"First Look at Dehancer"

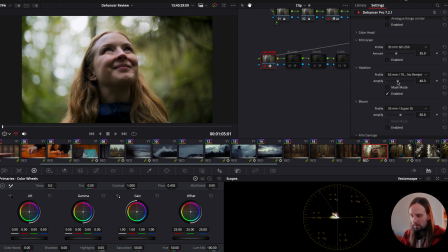12:29 So I'll just drop that down a little bit.
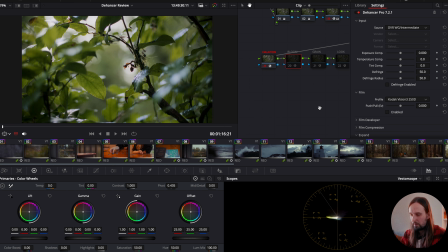12:33 Okay, now for bloom, I'm gonna stick actually with this shot of my wife here.
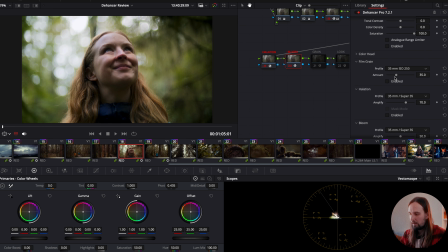12:40 I'm gonna turn that on. So we have this bloom setting here, same thing. We have a bunch of different kind of film stocks that bloom would be affected by. I'm gonna go over to the large formats version and see what that looks like. That's lovely.
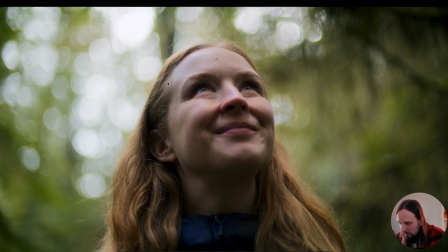12:58 Okay, I'm gonna full screen that. Yeah, it's kind of giving like a pro mist sort of feel to the shot.
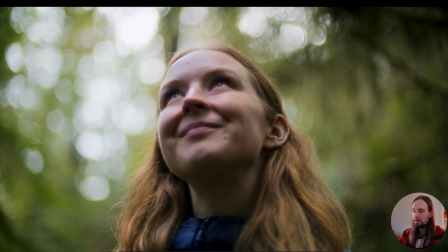13:07 Really softens things up. I also shot these on some vintage lenses, the Nikon Nikkor AIS lenses.
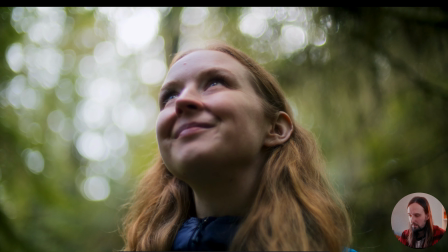13:13 So there's already a fair bit of softness to them, but this just adds that overall touch in the highlights.
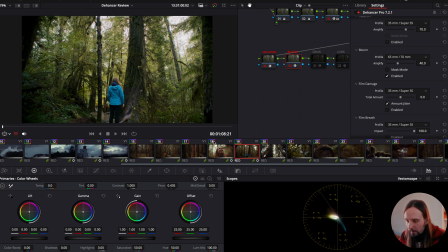13:19 Okay, so now that that's done, apply that to everything. And then once again, go through and see how that's affecting all my shots.
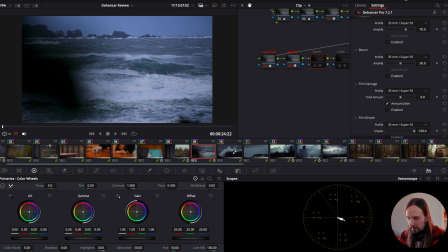13:28 And then last but not least, we've got our grain.
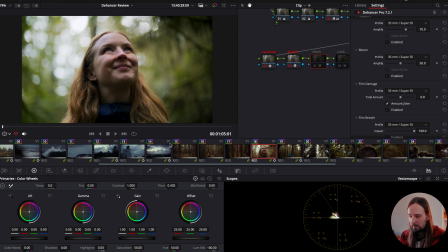13:34 I'm gonna go back again to this, I'll go to this shot here.
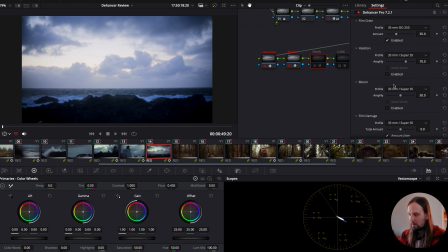13:39 So we've got our film grain. I'm gonna enable this.
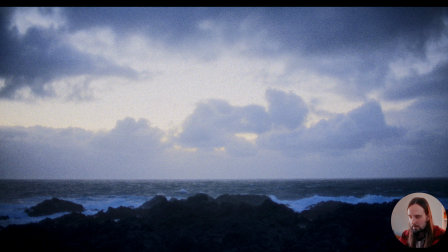13:45 Now it could go pretty heavy. You see that's a lot of grain, but unlike the resolve grain, this one looks a lot more natural. It is a little processor heavy, so it just takes a little second to process here.
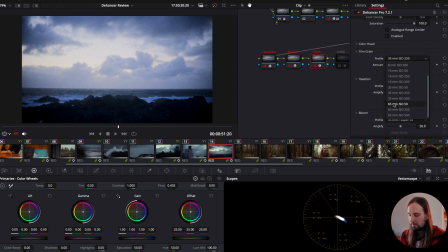14:03 Okay, but I'm going to go in a larger format. I like the 65, very subtle, ISO 50. I might even pull it back just a tad. Nice and subtle.
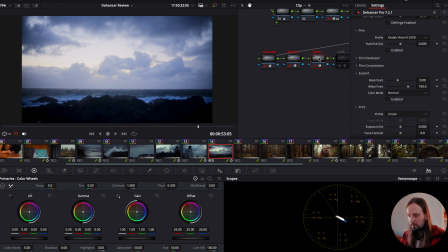14:20 Okay, so I like that, so I'm gonna apply that to everything again.
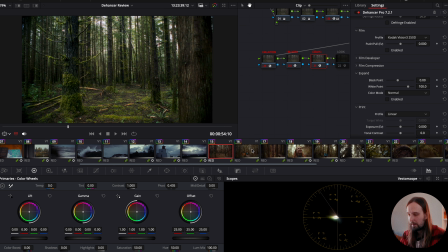14:26 And this is really shaping up. So far, I'm happy with everything that's done. A couple things I might change before I fully upload this, but overall, I think Dehancer has been a great tool. It really gives you all the filmic tools that you'd like to kind of give a bit more substance, a bit more of that nostalgic look to your film or your short. I find I'm going to be using this a lot. I definitely really enjoy the textural side of things, and I'm gonna experiment with different profiles and the print emulation just to see what I could pull off with this. Dehancer also on their YouTube has a bunch of people posting what they use. So if you have an idea, or if you're like, I don't know what these might look together, check out their YouTube, because they might actually have something that's been done, and it'll work in your future project. Lastly, we have the Dehancer iOS app. So I'm just gonna show you guys what that's like.
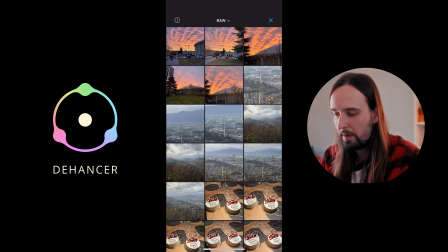15:22 Okay, so I've opened up the app here, and I've got a bunch of the raw photos that I've taken on my iPhone 15 Pro Max.
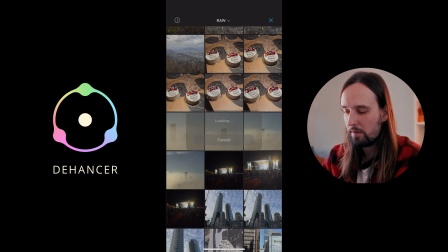15:29 And I've always wanted to experiment with getting a bit more of a filmic look, and Dehancer has just that for you.
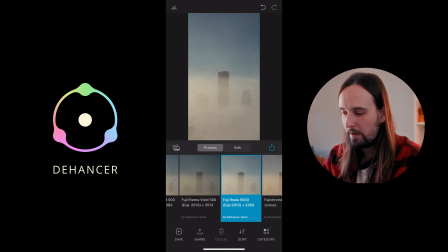15:35 So they have a bunch of different profiles here that you can already start with, see what it feels like for you.
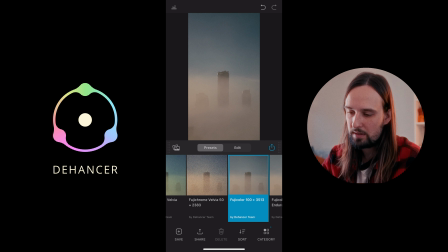15:44 Maybe I might find a shot that's got a bit more going for it.
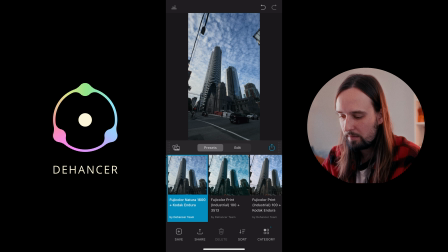15:50 Let's see, maybe something like this. So they've got a bunch of profiles here. I like that one.
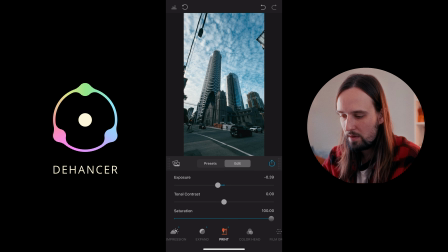15:57 And then you can go ahead and edit. So you can adjust your exposure, your tonal contrast here. Your saturation, they'll leave it 100. I think that's because if they want you to saturate it more, it might break the image.
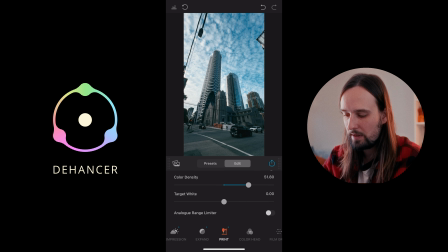16:13 Color density, kind of talking about how when colors get more saturated, they'll get darker, so you want a bit more of that if you want a filmic look. And your target white, so if your whites are gonna warm up or cool down. I think I like a bit more of that warmth.
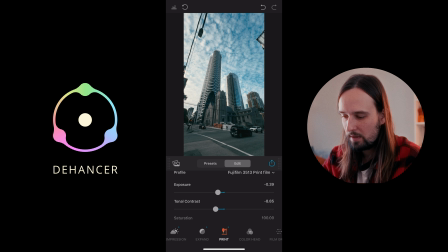16:28 A bit more color density. Maybe a bit more exposure.